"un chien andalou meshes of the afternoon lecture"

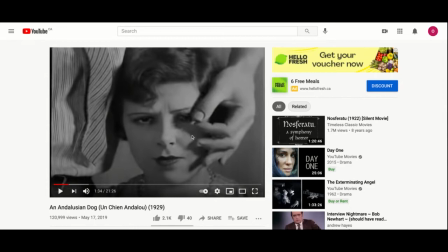[32:58]
Why does she allow her eye to be open? None of those questions matter, because this is the way the imagination, the way the imaginary can jump and juxtapose things without any regard for logic.
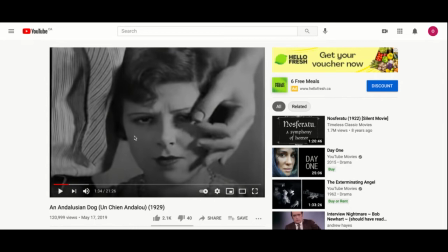[33:11]
And dreams, of course, do that all the time. And then we like to downgrade dreams as being sort of just a dream. But dreams are just as salient as our reality and indistinguishable from the maintenance of it.
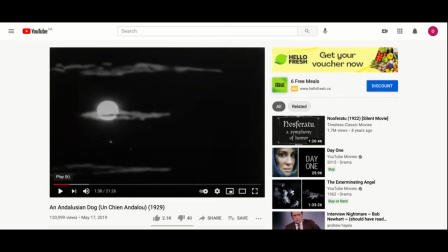[33:31]
So the first cut is back to the moon, and we see the cloud that we saw, the smoke, the cloud of his cigarette smoke, which arguably could have gone up to be the cloud that bisects the moon.
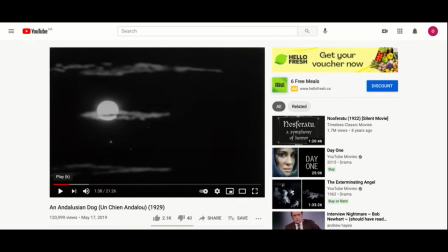[33:45]
And then there's a certain weird inevitability that the razor will have to bisect the circularity of the eye.
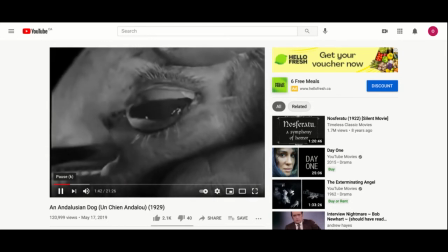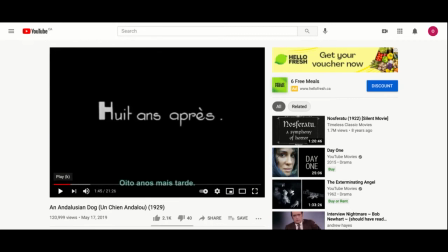[33:59]
So, and then we 8 months later, which doesn't make any sense. That doesn't help. In fact, we don't see the man again with the razor blade, and arguably he's a stand-in for the director,
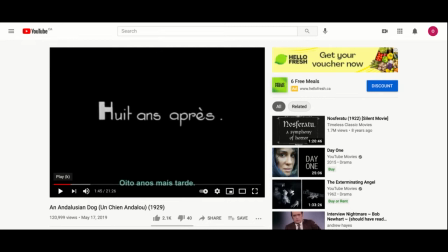[34:17]
not a kind of a Gavin Elster, but he's Gavin Elster that instead of catering to your eye, he's going to, metaphorically speaking, cut our eye open and force us to see anew through the apparatus of cinema, the apparatus of ourselves.
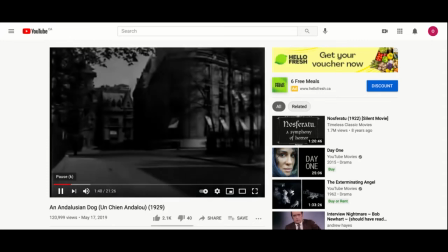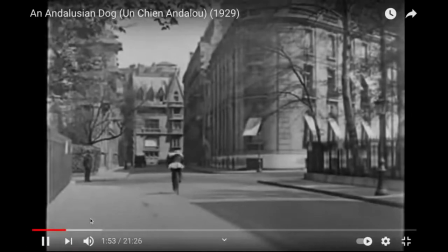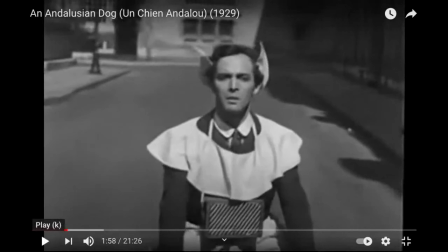[34:46]
So we have a man bicycling down the street, and once again we're going to have to look at patterns here. There's an odd, unexplained feminization of sorts.
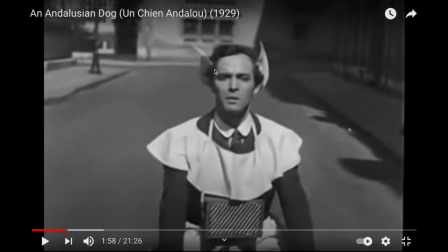[35:01]
He's wearing something like a woman's hat, and then this thing about this shoulder outfit that it seems a vague echo of woman's fashion. So gender, which is another binary, masculine, feminine, and we've talked about that in this class.
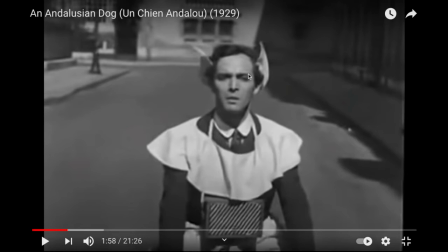[35:18]
Uh, he seems to be a composite of, but at least in terms of clothing, he's neither dressed as a man or a woman. He's dressed as something, and it's not like he's a transvestite or bisexual.
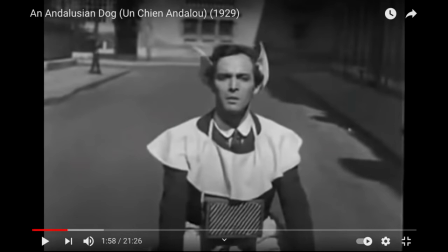[35:35]
It's more that this draws attention to how we usually keep these kinds of clothing separate. I mean, you could be a man and wear a dress, and you could be a woman, obviously, and wear a suit. But what's a little more unusual is to simply wear both
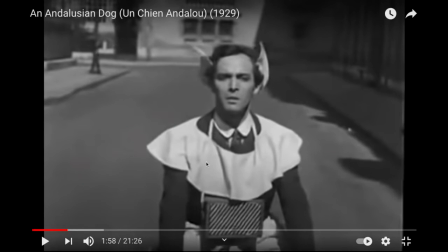[35:54]
clothing associated with a woman and a man in the same outfit. And then these lines are going to sort of become important again. And this box, uh, the way we look for
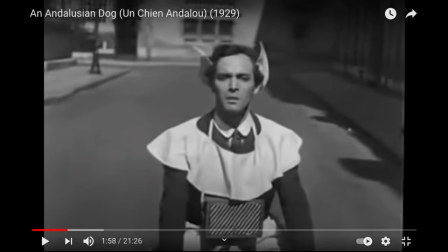[36:09]
patterns in order to create a box where we can store things that mementos, memories of the day. But even the way this is done, there's already some assumption that we've manufactured these items that are going into our memory box.
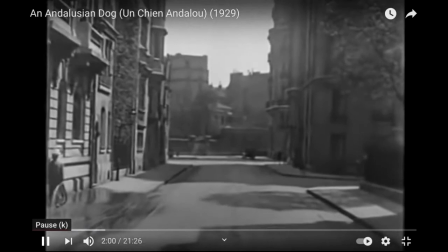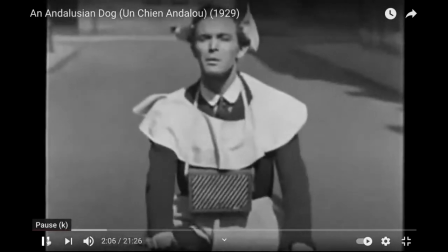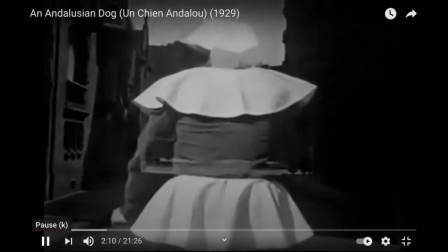[36:37]
So this is from the back.
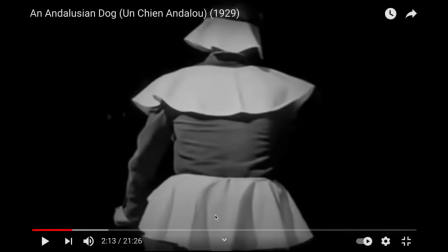[36:42]
You can see again a continuation of it's a dress, but it's also a man's suit. It seems to be a woman's hat and a woman's shoulder garment.
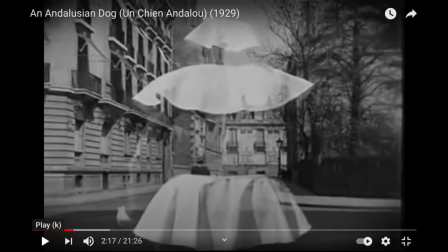[36:55]
And here is an interesting double exposure. Is what's the relationship between this person as a discrete entity and his environment?
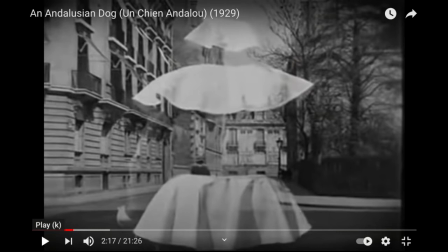[37:08]
And the implication of this shot is that the clothes and the environment are what create the person. Because notice the person, he's not there. What's being featured is, I mean, if you look, you can sort of see his hand here, but they managed to shoot,
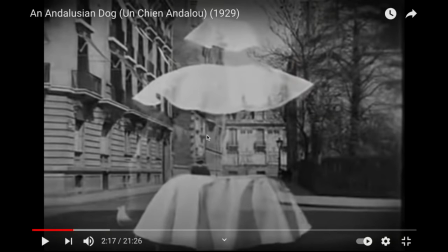[37:26]
because what they did is they shot the street, and then they put this image on, but they kept the street part there, so he's now the invisible man. And Rene Magritte has several paintings that also kind of put this together,
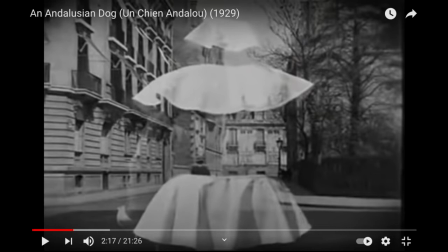[37:40]
that we are what we wear, we are what the environment instructs us to be. But like that famous opening scene in American Psycho, where Christian Bale said, "You see me, but I'm just not here."
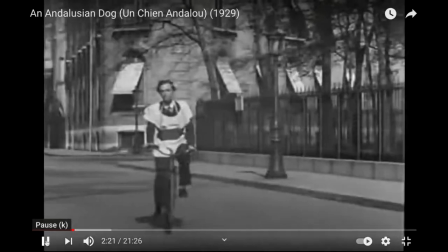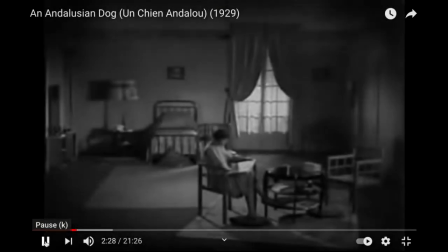[38:07]
It's a close-up of the box. So now we go into an interior.
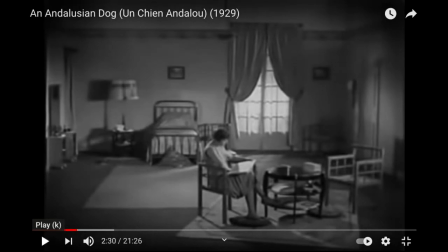[38:12]
Now, so that using the box as the segue, that last shot of the box, I think, is important to have just before you go inside a box. This is a room, and again, we've got the curtains, all those curtains kind of in the background.
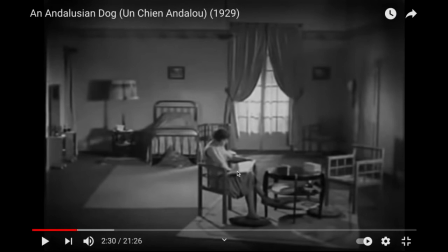[38:29]
And here's a woman sitting, her foot on a pillow. The room is nicely appointed and sort of buffered from the street.
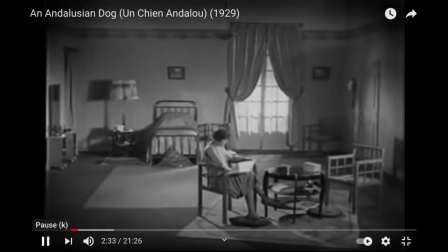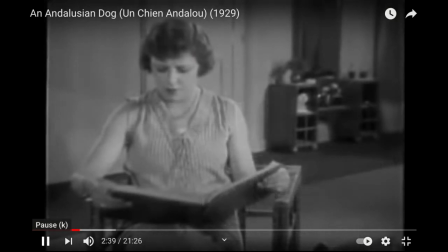Now, this again kind of defies cinema laws, because when someone looks up that startled, we expect a counter shot of what did they see.
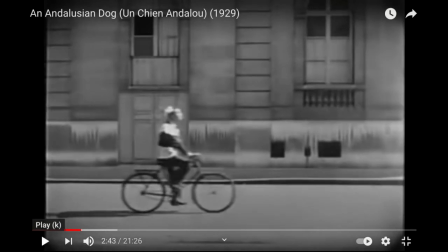[39:07]
And it can't be him, not in any literal sense, but actually on some psychic level, she seems to have some awareness of him as this other person that is coming near.
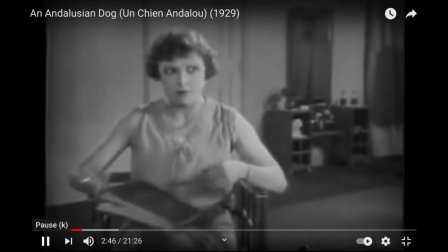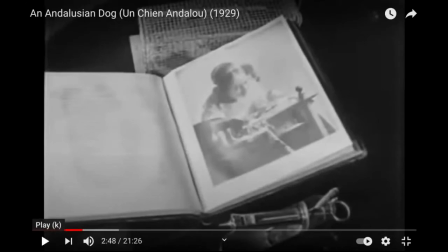[39:26]
And she throws the book on the table, and it falls open to a very famous painting by Paul Vermeer called The Lace Maker. So not just the windows, but this is actually a woman leaning forward and weaving a delicate piece of lace.
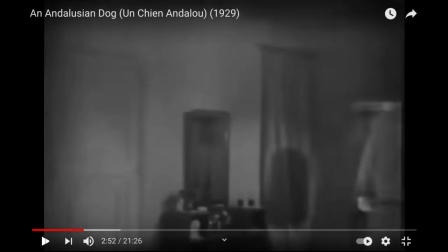[39:44]
So something will bring her to the window.
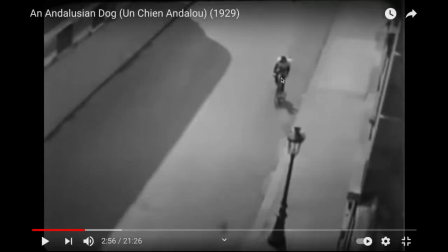[39:50]
And she's very, very startled to see him. And now we're going to see the effect that her gaze has on him, even though he doesn't look up and see her. So typically in a movie, there would be a shot counter shot people would see each other first, and then that would have an effect on them.
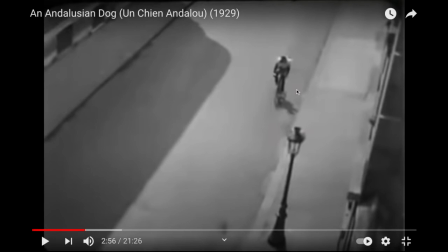[40:07]
But this is a psychic effect. This is, in some ways, what we're getting is the unconscious of a romantic attraction, that they and it won't, instead of it being controlled by shot counter shot, it's going to be more like the psychic force fields. So how did she know she was coming? We don't know.
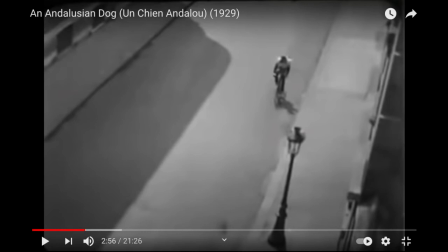[40:25]
Why does he fall over as he starts to go past her gaze?
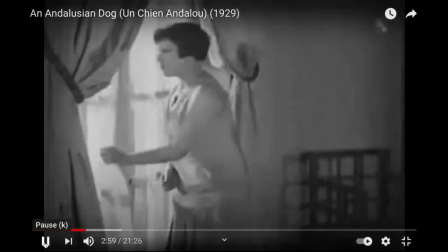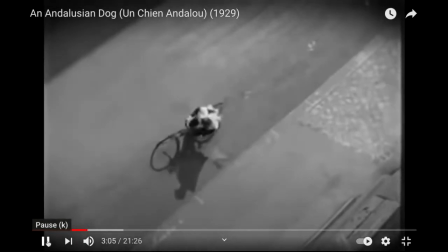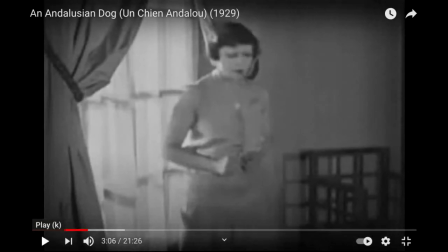[40:43]
And did she anticipate that? No, not necessarily. I think she thought it might occur, and it's almost like if he falls down, then something will have some thought I had will be confirmed.
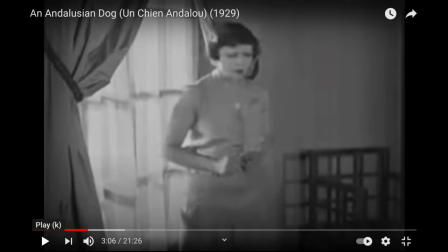[40:58]
Now one can easily think of Johnny and from Vertigo who falls, and women are falling.